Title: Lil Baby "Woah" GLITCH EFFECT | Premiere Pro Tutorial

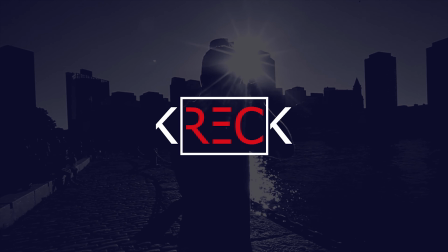(0:00)
How's it going, everyone? Kellan, Reck here, and today we're going to do a very quick tutorial from the Lil Baby Woah video that came out just last week.
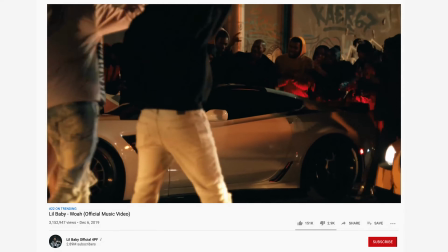(0:06)
And there's a little bit of a glitch effect that's used in this video that looks pretty cool, and it's really easy to duplicate, so I'm going to show you right here.
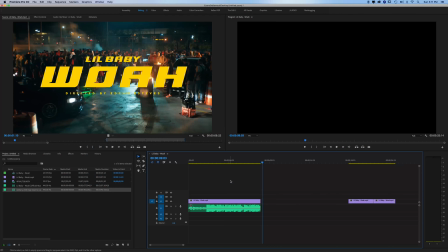So the effect is really, really easy to replicate, and all it is just a couple frames that are being adjusted and going with the glitch sound that comes with a lot of these trap beats.
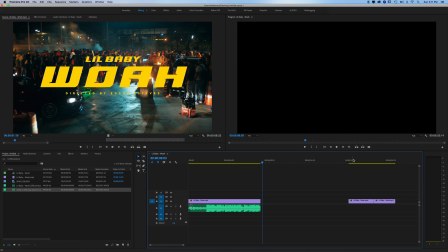(0:29)
So for this example, I took two shots from the Lil Baby video.
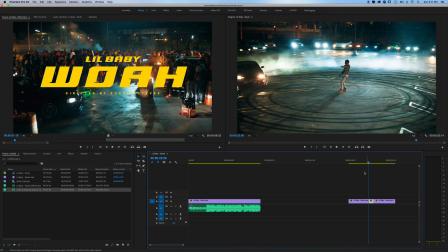(0:33)
We've got this shot here, which is just cars wrapping around Lil Baby as he dances.
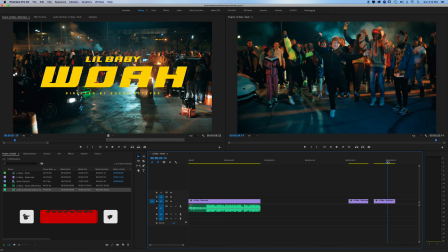(0:39)
Then we have another shot of some kids dancing. And we want to create that transition effect right here between these two shots. And what I'm going to do is actually use a different song so that you can see how this might work for really any song that you're using.
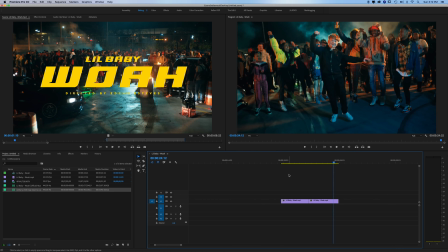(0:53)
Ideally, it would be a song in the trap genre or something that has kind of that
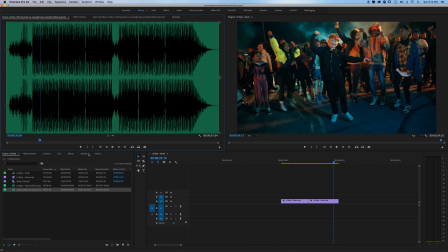(0:58)
glitchy sound to it so that the cuts feel like they're part of it and it makes a lot of sense.
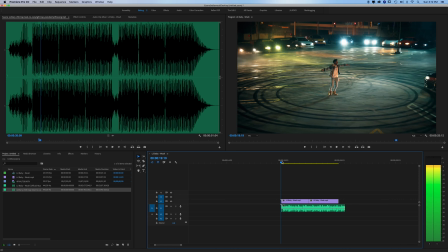(1:03)
So I've taken a part of this song here.
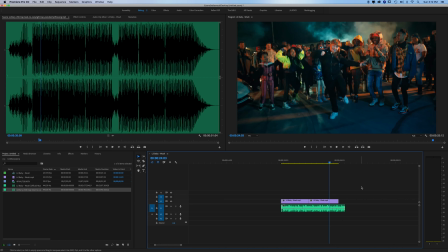(1:07)
So you can hear within that there's that little sort of quick glitchy sounding effect. And that's where we're gonna make our cuts. Now, if I go into the actual playback, you can see that that part is happening right here.
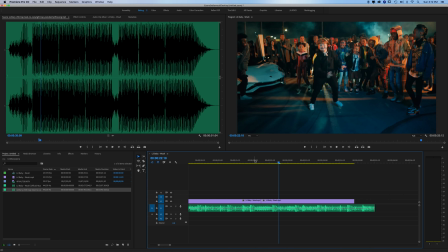(1:19)
So if we listen, you hear that quick sound there. So that's where we're gonna make our cut. So the first thing that I wanna do is hear where that sound first hits, and it's this part of the waveform here.
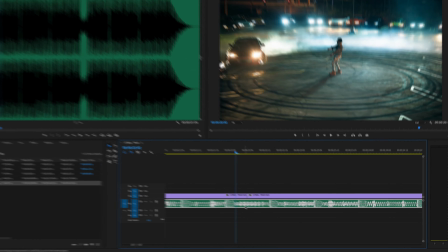(1:27)
So what I'm gonna do is just make a mark, click on my audio file, hit M so I know where it starts. That's where we want our cuts to begin.
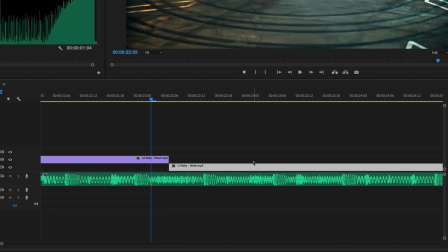(1:33)
So what I want to have happen is I want the first part of the second shot to come in right on that mark, and it's gonna go all the way until this beat drop here.
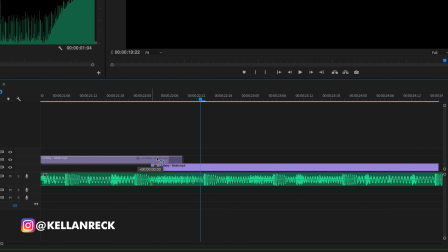(1:41)
So we want to make sure that our original shot ends there. So I'm just going to drag that out to here.
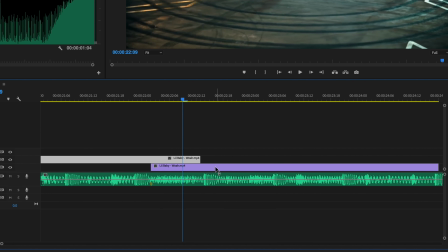(1:47)
And the transition will take place in this entire chunk right here. Now, all you need to do to get that look from the Lil Baby video is just literally press C to create a cut marker. And you're going to cut every frame, one frame at a time.
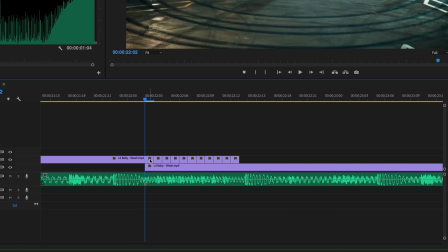(2:02)
And then all you have to do is delete every other frame so that you're seeing each of these shots one frame at a time and it looks like it's glitching.
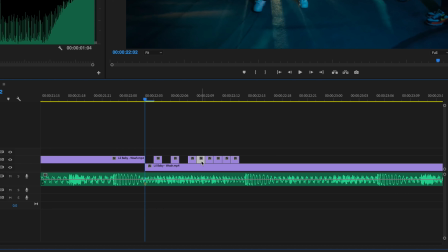(2:09)
So I'll just click here. Delete every other, and then when the beat drops, it's gonna end on the shot we want. So if we watch it back, here's what we have.
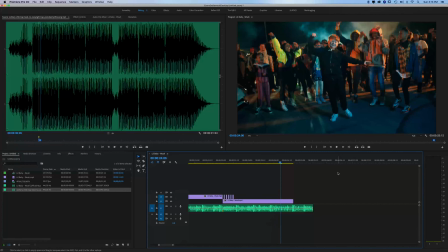(2:21)
And it perfectly cuts right on that glitchy sound effect, creating its own glitch effect. So again, this is a super easy tutorial,
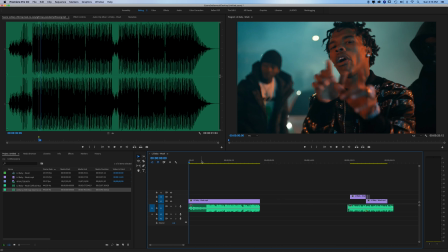(2:29)
but you're gonna see it in the Lil Baby video and you'll see how it's actually used, and it looks really cool because it goes with the beat.
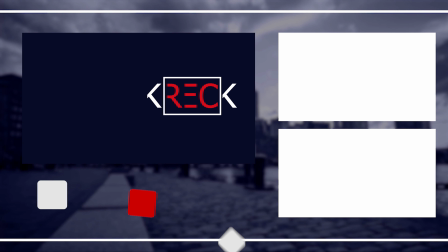(2:35)
So this is exactly how you do it, takes no time to do it all, really, really easy, and is a great effect that's used in professional music videos like this.
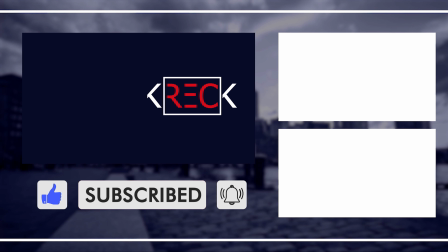(2:42)
So go ahead and give it a shot. If you liked it, please like the video down below, subscribe, let me know what you think about this video in the comments, and we'll definitely check you back in the next one. So thanks for watching, guys.